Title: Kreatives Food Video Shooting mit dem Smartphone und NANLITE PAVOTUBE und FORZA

So how can we take a really basic recipe and turn it into something that looks epic and exciting?
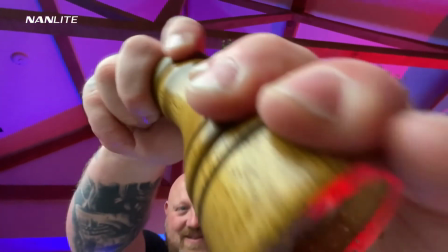[0:05]
Something that looks creative and interesting to watch, and how can we do all of that shooting completely handheld using only a phone? Well, in this video, I'm going to show you exactly how. It's coming up. Hey everyone, Steve here from Learn Online Video, and today I'm in the kitchen of this old converted barn where I'm going to be showing you how
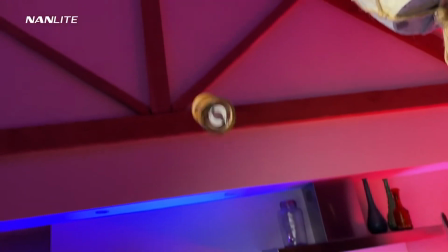[0:29]
to shoot an epic B-roll style recipe video using your phone.
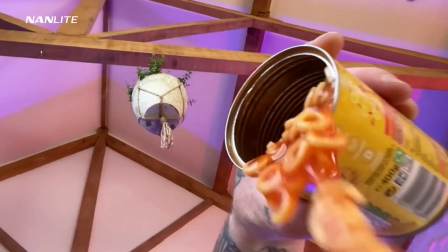[0:33]
I'm going to be giving you tips on camera movement, framing, composition, lighting, and much more so that you can take all of these techniques and apply them to your own films and videos. A big thank you to the sponsor of today's video, Storyblocks. Find out later in this episode how I'll be using Storyblocks to edit all of this footage together.
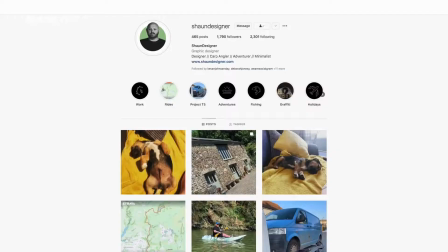[0:51]
Helping me on this shoot today is my good friend Sean Williamson, a graphics designer, drone pilot, and all-round top bloke. Sean is in no way a chef by any stretch of the imagination, but that doesn't matter because today's challenge is to take the most basic recipe imaginable, spaghetti hoops on toast, and turn it into something that looks much more exciting, shooting only on a smartphone, completely handheld.
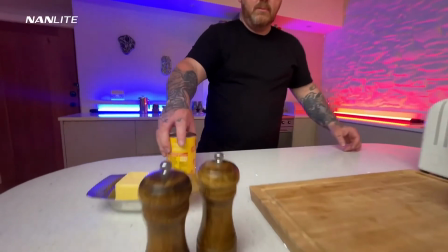[1:15]
I'm going to walk you through this shoot step by step, and then at the end of this video, we're going to edit all of this footage together into a sequence using music, color grading, and sound effects to see what results we get.
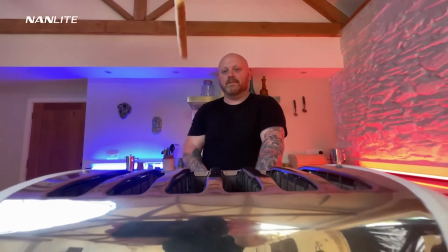[1:25]
As always, all gear used in this video will be linked in the description below, but with all that out of the way, let's jump straight into this tutorial, starting with location. Now, location is really important when it comes to recipe shoots because we want our audience to be able to see what's going on. Kitchen islands work great for this. We want to put our camera deep in the action.
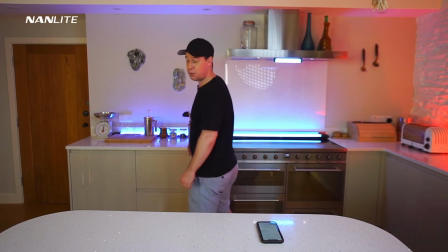[1:44]
If our subject is stood at a worktop with their back towards the camera, it's going to be much harder to see what's going on.
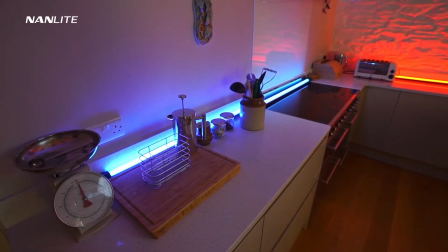[1:51]
But if a worktop is all you have, then just use that. Shoot from the side and get your camera as close to the action as possible.
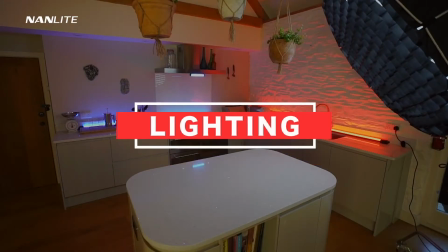[1:57]
Okay, moving on, let's talk about lighting. Now, there are a couple of ways you can do this. You could just use what you have.
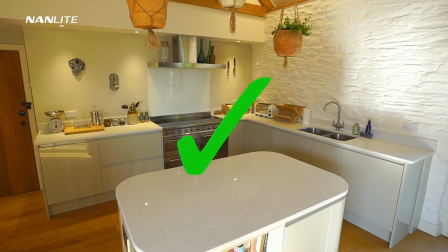[2:03]
If your kitchen has an abundance of natural light, then make the most of it. If you're happy with the look of the lighting in your kitchen, then just use that. But bear in mind that generally speaking, phones don't perform well in low light situations.
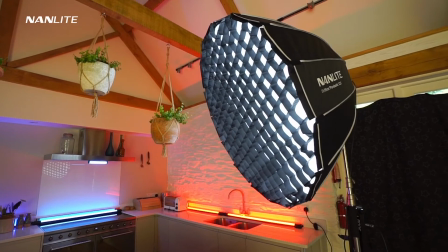[2:16]
So I'm going to use this big softbox to create a nice, soft, diffuse light source that I can control.
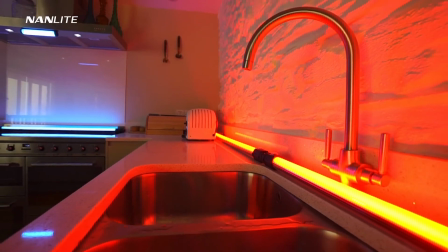[2:22]
And since I'm lighting this scene, then I may as well go all in, so I'm going to be using these Pavotube lights to light the background of my video.
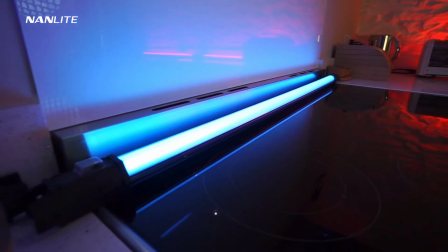[2:28]
I went for red and blue to create a more contrast look. Okay, let's start shooting.
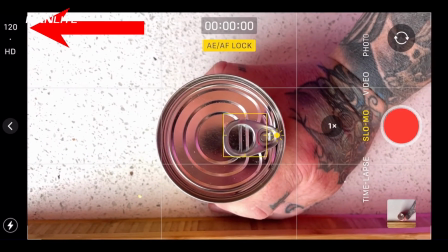[2:34]
Shoot in slow motion. I find shooting at either 60 or 120 frames per second works great for this because you're able to slow your footage down in the edit.
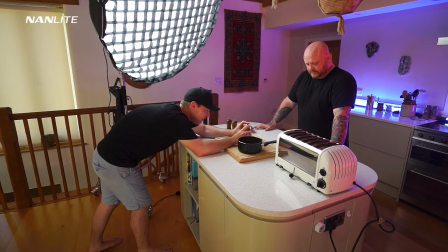[2:42]
Take this opening shot, for example. I want to start this sequence by grabbing my audience's attention.
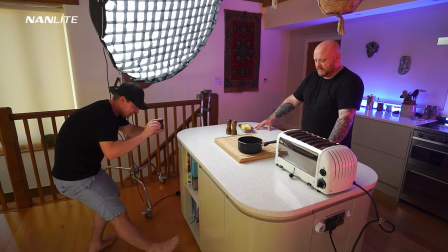[2:47]
So before Sean opens the tin, I've asked him to slide the tin from one hand to another, flip it in the air, and put it down.
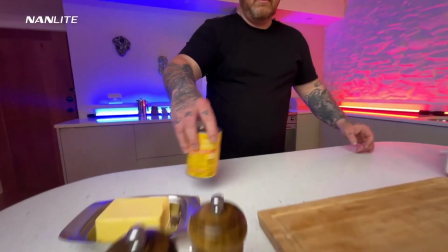[2:54]
Now, while Sean was doing this, I pushed the camera forward and then followed his movement the best I could.
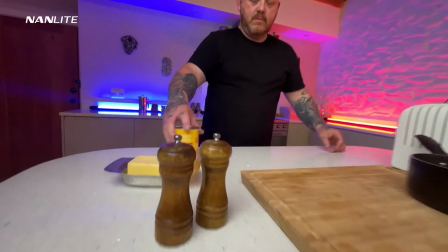[2:59]
It took a few attempts, but eventually we got the shot. Now, the shot by itself looks okay, but the key to an epic recipe video is linking one shot to another.
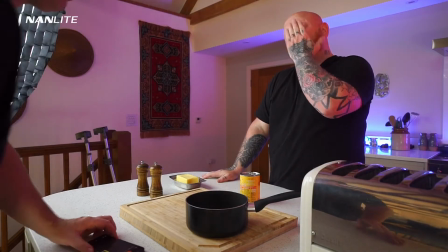[3:08]
This time, I'm going to completely change my angle and shoot from above.
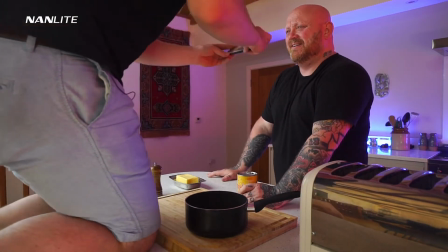[3:11]
The beauty of mobile filmmaking is that you can easily put your camera into positions that you wouldn't usually be able to using a more traditional camera.
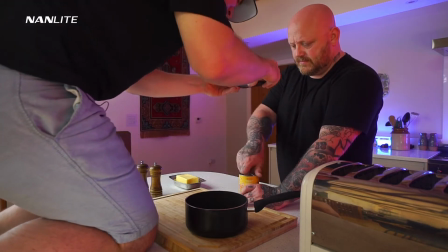[3:19]
I'm going to take advantage of this and shoot a top-down, push-forward shot of the tin being opened.
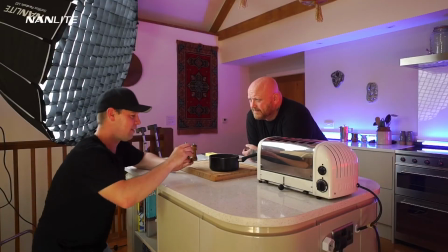[3:28]
Now, let's continue linking these shots. What's the next step of this recipe?
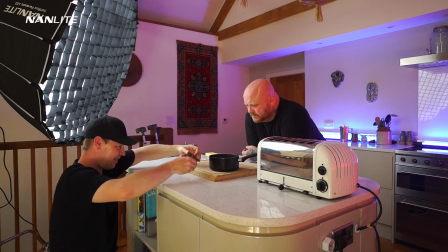[3:33]
Well, we're going to need to put our spaghetti hoops into the pan, but let's do this in the most epic and dramatic way possible.
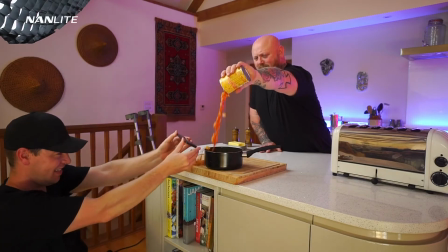[3:40]
Sean's going to lift the tin as high as he can and pour whilst I follow the hoops as they fall into the pan.
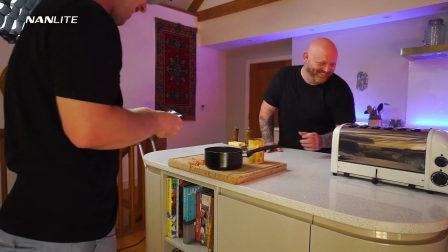[3:45]
A total mess. I'm covered in hoops, but hopefully it's worth it for the shot. Let's take a look.
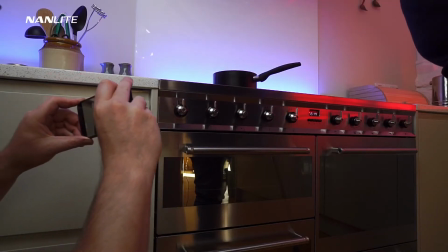[3:54]
Okay, moving on, cutaway shots. It's important to not only get shots of the food, but also other details within the environment.
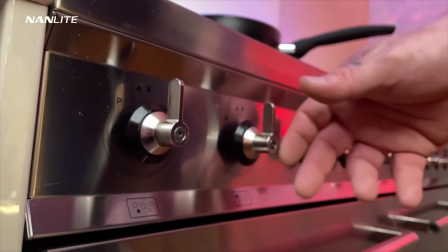[4:02]
In this case, I'm going to get a push-forward shot of the hob being switched on.
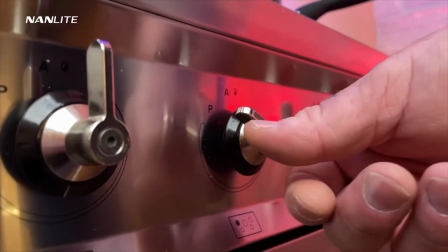[4:06]
These shots not only give the audience a break from the food, but also help tell a better story. Also, you don't need to shoot every step of the recipe.
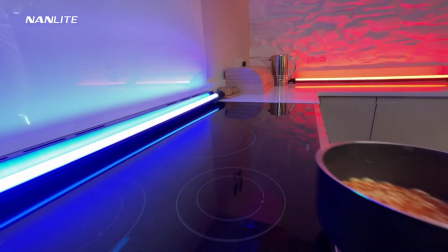[4:13]
I could get a shot of the pan being placed on the hob, like this for example, but that would probably be overkill.
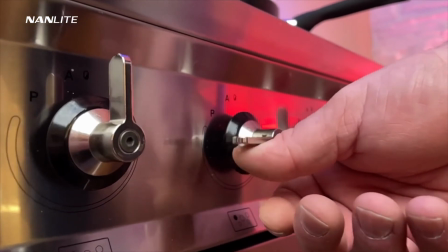[4:18]
So instead, I'm going to cut from the hob being switched on to a push-forward shot of the hoops boiling in the pan,
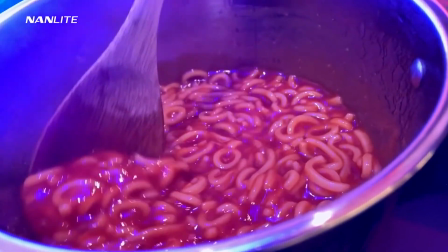[4:24]
cut the fluff, and just focus on the most important and visually interesting stages of the recipe.
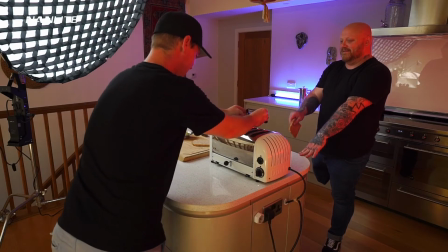[4:30]
Okay, moving on, I want to keep this sequence short and exciting. We haven't seen anything fly in the air for a while, so how about we throw some bread?
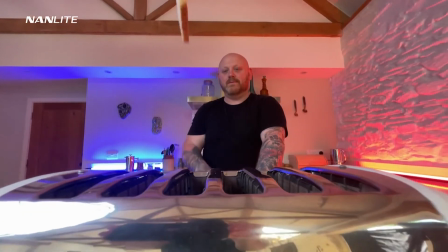[4:36]
Camera pulls back in slow motion, bread spins in the air and lands in the toaster.
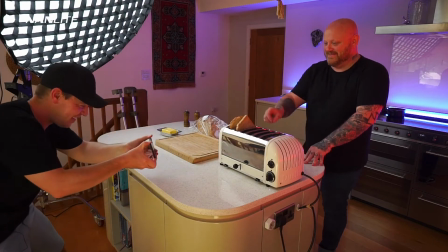[4:42]
These shots require patience and commitment. They look easy, but this one took a few attempts. Oh no, I wasn't recording.
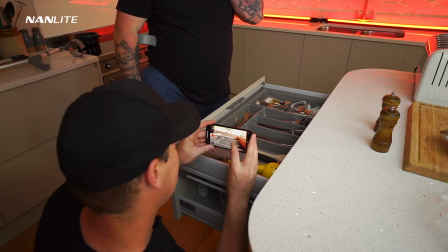[4:50]
Okay, back to our recipe shoot. We've still got a few really important shots to get before we can edit this footage together.
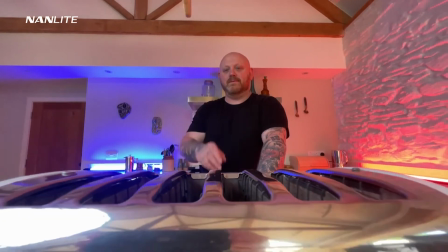[4:56]
Now, our last shot was of the bread flying into the toaster, so now's a perfect opportunity for a cutaway shot.
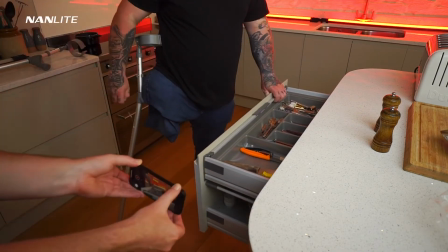[5:02]
Action. This time I'm going to pull back as Sean opens the cutlery drawer and grabs a knife. Just a nice quick cutaway before we head back to the toaster.
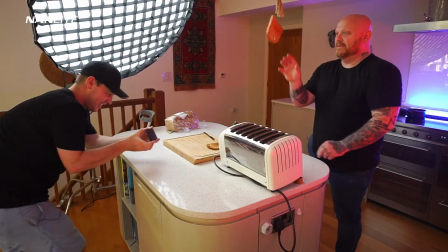[5:10]
This time I'm going to push forward while Sean pops the toaster and catches the toast. This shot took a few attempts but was worth it for the end result.
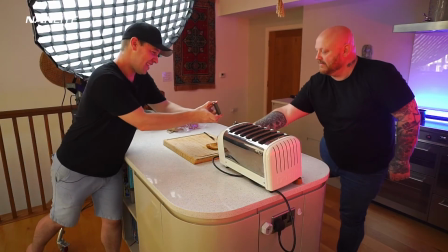[5:22]
Now, the shot ends with Sean moving his hand to place the toast down on the chopping board.
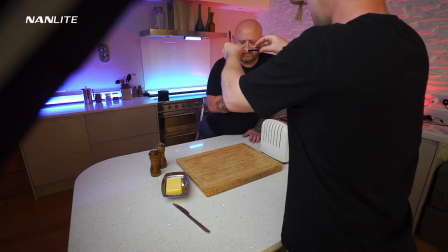[5:27]
So let's link this shot to the next shot. This time I'm going to get another top-down push forward as Sean places down the toast.
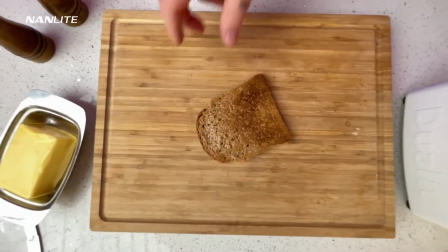[5:34]
Let's take a look. Yes, perfect. These two shots will cut together nicely.
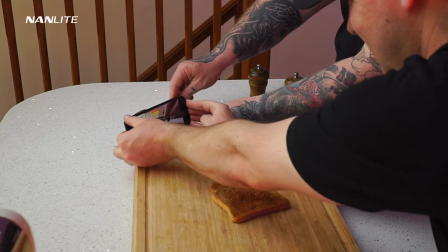[5:39]
Okay, let's get some butter for our toast. Again, I'm going to get my camera deep in the action and follow the knife as it glides through the butter.
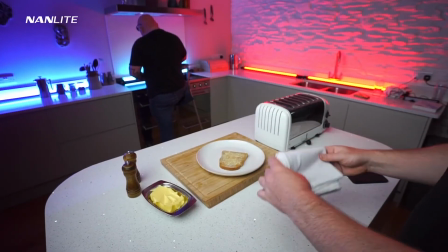[5:51]
Now, pro tip here for extra smooth shots, okay? Use a tea towel.
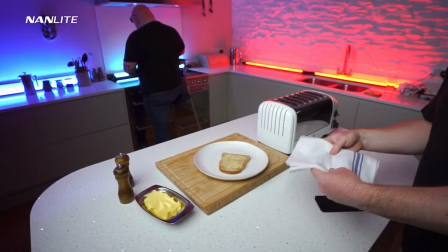[5:56]
If you're in a kitchen, chances are you'll find one of these laying around. I'm going to fold it and use it as a way to slide my camera.
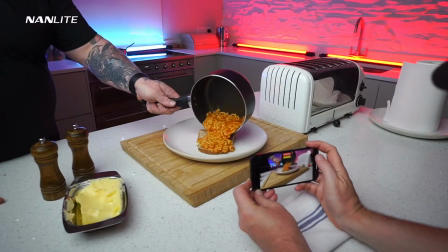[6:03]
I can slide to the side, forwards, and the shots come out really smooth,
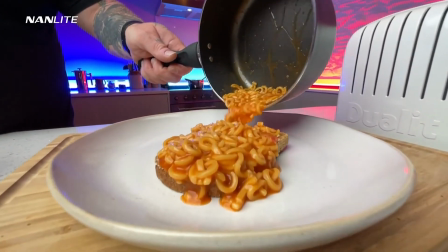[6:07]
just like they were shot using a slider, except we've achieved the same look by shooting handheld using a tea towel.
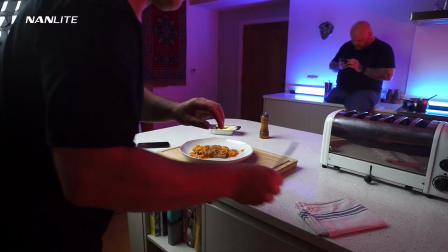[6:14]
Okay, we're almost there, just a couple more shots to end this sequence. Let's go out with a bang.
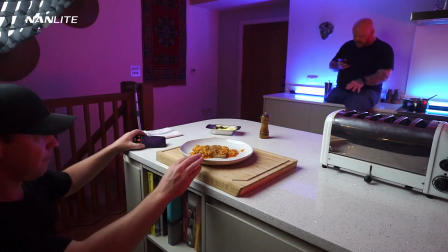[6:19]
How about a shot of Sean seasoning his hoops?
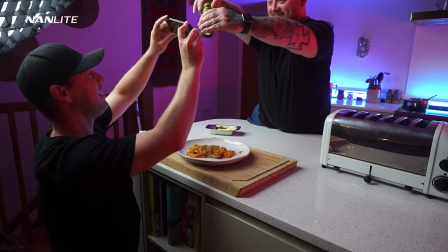[6:22]
Doesn't sound very epic, but again, let's follow the ingredients as they fall and get our camera nice and close to the action.
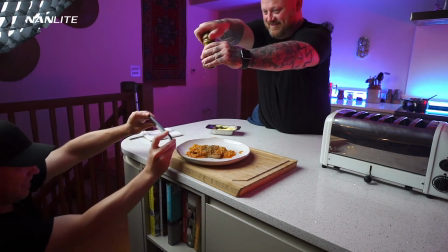[6:29]
I'm going to get this a few times just to make sure we've got it. Let's take a look.
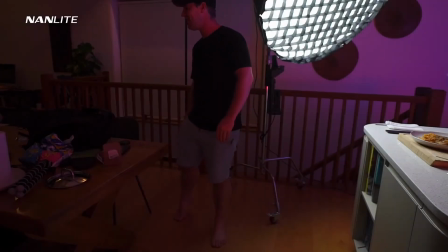[6:38]
Okay, the grand finale. Let's shoot the very last shot of this sequence.
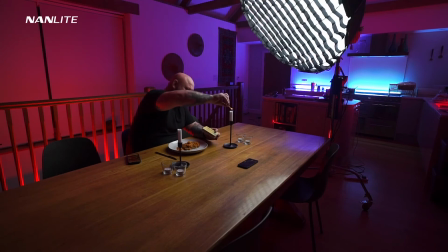[6:44]
For this, I'm going to move Sean over to the dining table and we're going to light some candles. How romantic.
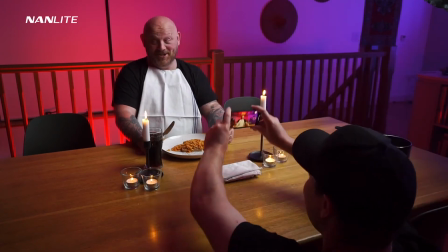[6:48]
Again, using my tea towel slider, I'm going to place it on the table, point my camera up and whip down and pull back.
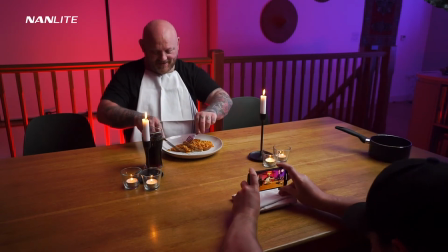[6:55]
A pullback is a great way to end a scene as it implies the end. So that was a breakdown of how to shoot this style of video, but now let's edit all of this footage together into a sequence using music, color grading, and sound effects.
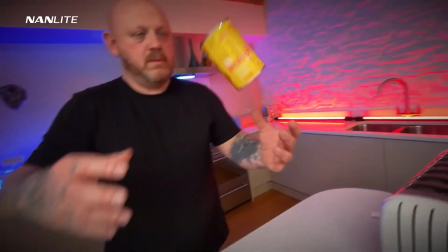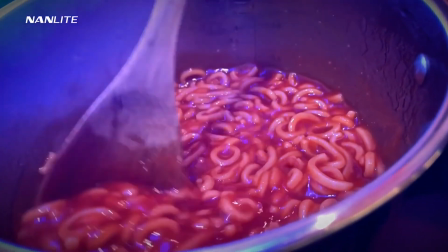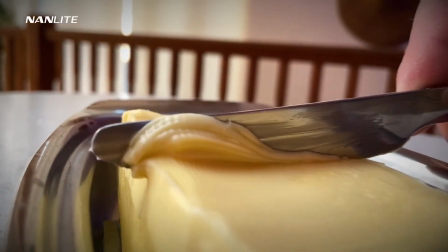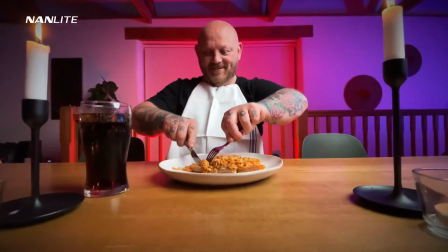So as you can see, with a bit of editing, this footage really comes to life. If you found this video useful, do let me know by giving it the old thumbs up.
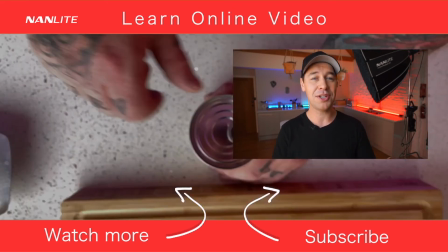[7:46]
And if you'd like to see more content like this, learn more about video production, you can do that by watching one of my other videos just over there.
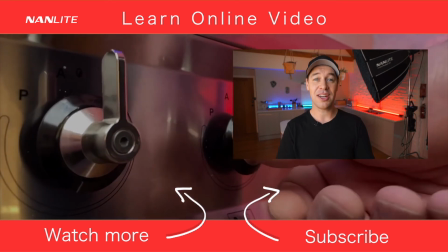[7:53]
But that's it from me. Thanks for watching, and I will see you in the next video.